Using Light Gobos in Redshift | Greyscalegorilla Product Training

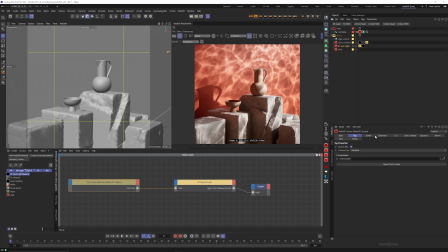8:03 This particular shot, I would probably bring the camera exposure down a little bit,
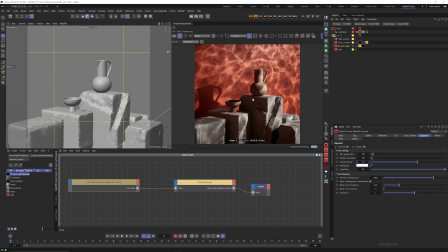8:09 maybe just to get a little bit more of that dark kind of like light reflecting off a pool or something like that. So now we've got our Redshift spotlight material set up with our gobos.
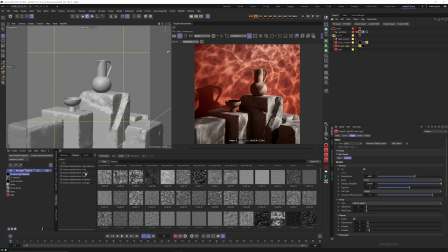8:23 And let's just jump back into our plus library and select that light again. And maybe head on over to the Gobos tab right there.
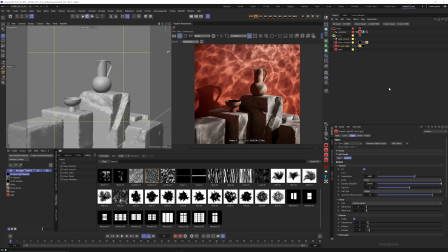8:31 And let's try a couple other ones. We've got some nice ones that kind of look like tree dapple, kind of like light coming through a tree, which is really nice. Let's see. Let's make sure that's actually, I didn't have the tag selected.
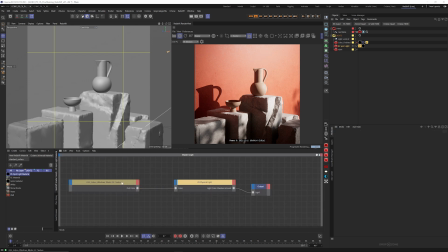8:49 There we go. All right, so let's go ahead and offset this one. See where we want it to be.
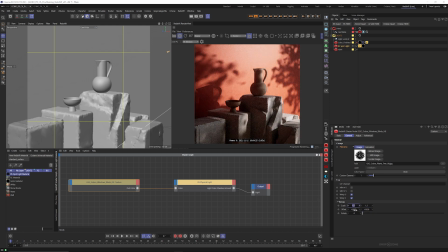8:57 So this one, I don't want to repeat. Just want to do a tile of 1.
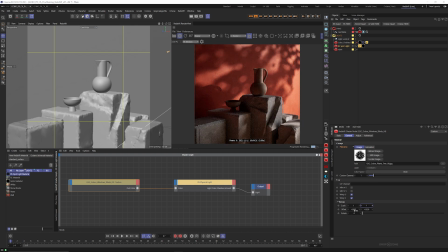9:05 And this will center it back up there. And now we have a nice like tree dapple. And in this case, we'd probably want the sun to be a little bit brighter. So I'm going to grab that spotlight and we're going to jump into the object and bring the exposure up a little bit on that.
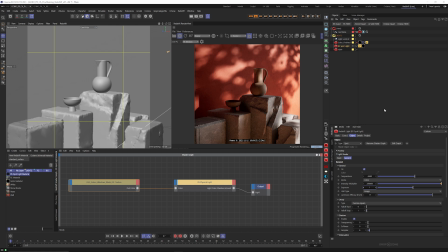9:22 Another thing to remember too, when you're messing with gobos is you want to make sure that they feel motivated. And what I mean by that is like you don't want to have this sort of tree dapple in a shot where, let me just bring the camera out.
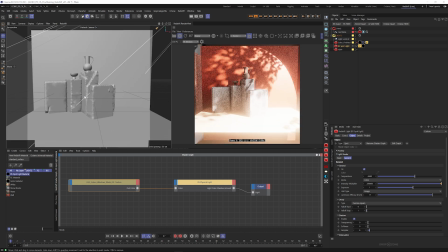9:36 If you can clearly see there's no tree anywhere near it, then this is going to feel kind of weird to you.
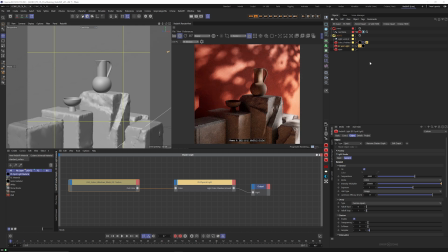9:42 So when you're picking a gobo, try to pick one that looks motivated. Specifically, what works in this scene this one works pretty well.
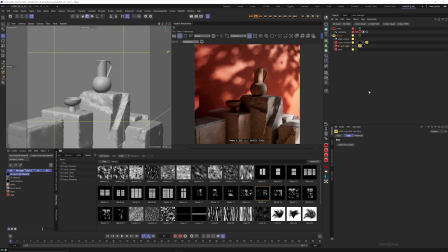9:51 That's the reason I chose this scene is because it's kind of versatile in that way. But if I grab one of our other blinds And we kind of mess around with the
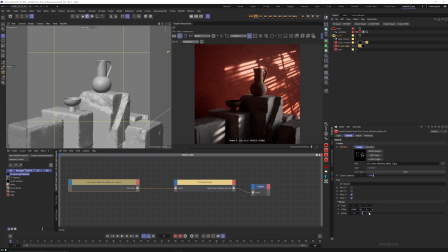10:01 tiling, or sorry, the offset to kind of make it look like this is a window in the room and it is shining on the wall. And of course we can even adjust the rotation, do something like that. And this is a bit bright now. It's a little too bright. So I'm going to bring that exposure back down.
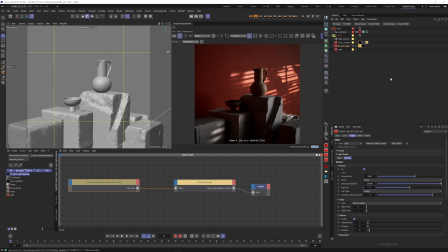10:19 And what this does is it feels like there's a light in the room. So it's motivated. If it's not motivated, it's going to feel really odd and off-putting, and you're not really going to know where that light source is coming from.
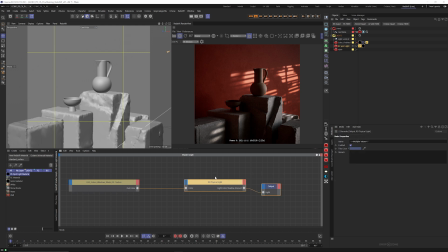10:32 So this is very helpful. Another really nice feature about doing it with the shader method is then you could throw a color correct in here and you could do things with it. You could tint it, you could mess with the gamma, you could do all kinds of interesting stuff with that. So yeah, that's kind of a tip there for you.
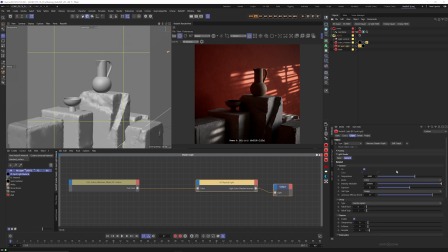10:50 The other thing that I want to talk about is the idea of, this is a bit off topic for this video, but the idea of exposure. So when I'm playing around with a gobo like this from an outdoor kind of look, I'm going to make sure that I'm blowing out my highlights a little bit to make it look like that's the sun.
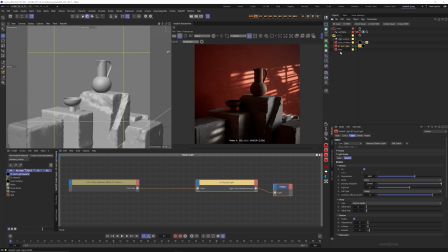11:10 And I'm doing that through very bright lights and, of course, a camera exposure on my camera, or camera tag, messing around with the exposure, the f-stop actually. And I've got some render settings using the new ACES workflow in Redshift here.
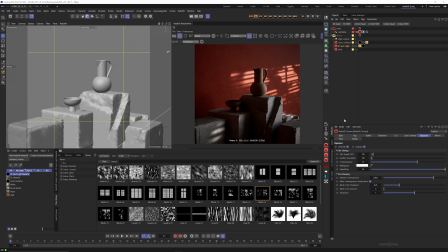11:25 But yeah, so if you're a Plus member, you have access to all these great gobos right now. Plus, you have access to all kinds of other HDRIs, textures, materials, and stuff like that. So yeah, go in there, have a play with them, share what you make. We can't wait to see what everybody starts making with these things.
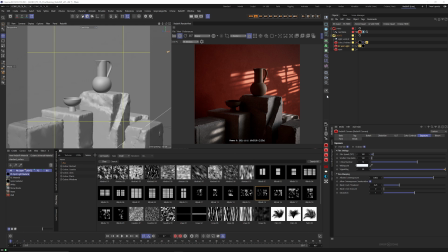11:44 They're a lot of fun to play with, and they can just add like a really nice little subtle, hint to your lighting in your scene. Yeah, hope you enjoyed the video, and I will see you in the next one.